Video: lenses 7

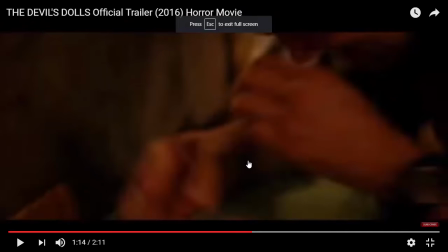Okay, so welcome back. Um, I'm here on YouTube. I'm going to show you how we're going to reverse the techniques, or maybe use the same techniques to psychologically scare people.
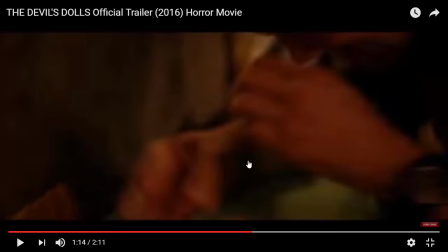Okay, so here is a trailer of the Devil's Dolls official trailer.
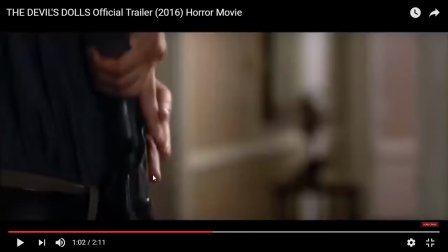So let me show you what has been done here. So in this trailer, there's this technique whereby you put everything in focus so that you psychologically prepare somebody for something that might happen in the back. So let's play this trailer a little bit.
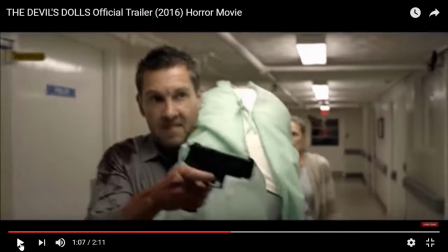Okay, for example, here we have this shot where these people are running. Okay, in this shot where these people are running, it looks like a 50 millimeter lens shot.
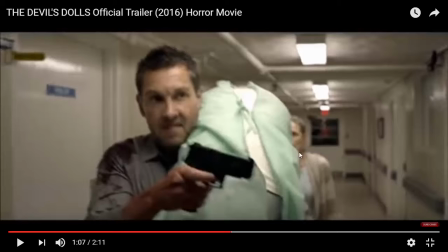What happens is that, and as you can see, the people in the background are not that much out of focus. In fact, I should switch to HD so we can clearly see everything.
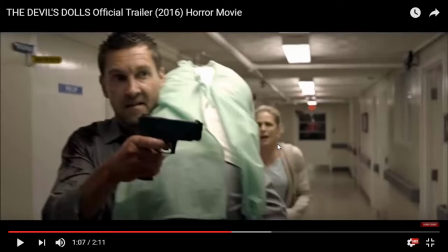So people in the back are not that much out of focus. So what this is psychologically telling us is that something might happen in the back, even though these people are completely focused on the front, but something might happen in the back. As we can see here, let me play it a little bit.
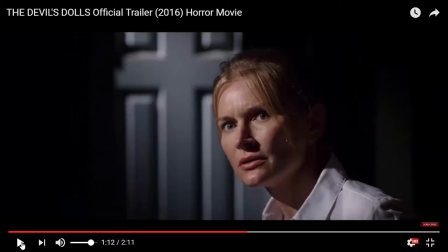Okay, look at this shot. The focus is actually on the character on the front, but the background is not that much out of focus. Looks what happens.
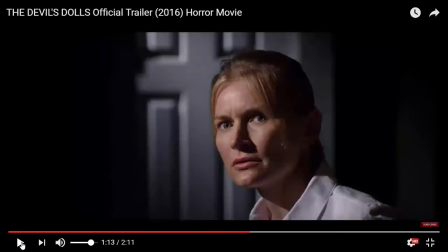You see, somebody went past there, past in the background, but this is possible because of the lens selection that was actually done here, used here. The lens selection that was used here is this is probably a 50 or 35 millimeter lens,
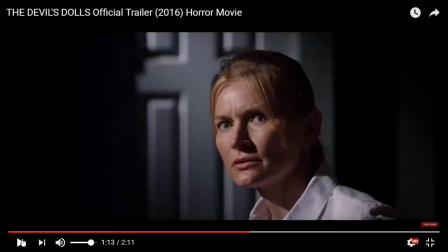and the background is not that much out of focus. So even though the focus is on even though we have been told, like, so what essentially this shot is telling us, hey, look, are this person here on the front, but I don't know,
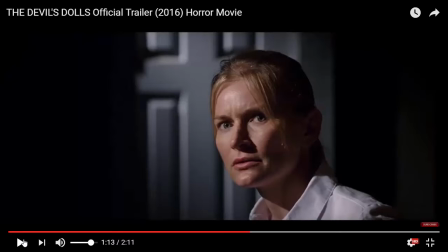something might happen in the back. And as we can see here, something does happen in the back. A shadow has passed by, and we are freaked out. Okay, so this will make more sense if this shot will make more sense the way it's done here than if I was to use maybe a
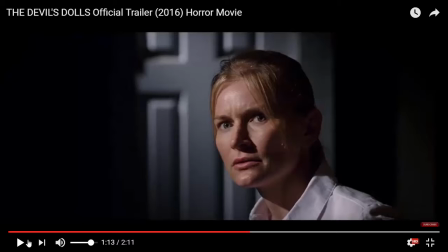70 millimeter lens and have everything in the background out of focus. You know, that thing in the back wouldn't be seen. Even if I use the 70 millimeter lens and then I didn't have everything in the background out of focus, everything was sharp,
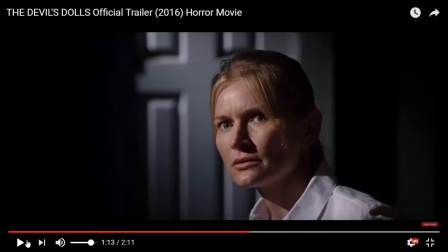but you know, that lens is actually psychologically telling us to focus more on the subject and not the thing that is happening in the back. So here, using maybe a 35 to 50 millimeter lens, we are psychologically prepared for something that is happening in the back, and the back is not that much out of focus.
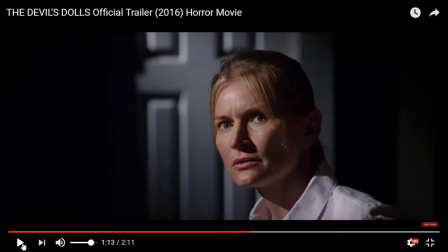So we are also psychologically prepared for something that might happen in the back. So psychologically, we have been told, watch out for the back. Okay?
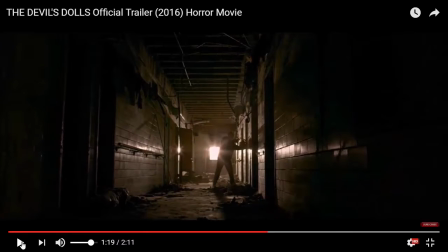So even in this case, even though we have everything, but you know, we don't have that one point where we're focusing on. So in this shot, in a horror movie, in horror movies, you don't want somebody to anticipate maybe what thing is going to happen, but you can kind of direct their attention.
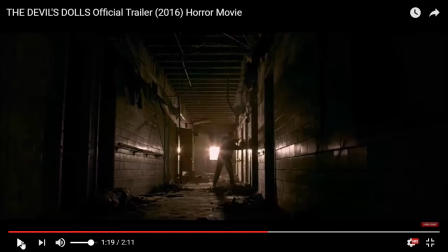But in this shot, and if you watch the whole horror movie, you'll be in this form of suspense where you don't know what is going to happen and where it's coming from, because you show like everything, and you'll be like, it's going to come out of anywhere. So you know, something like that.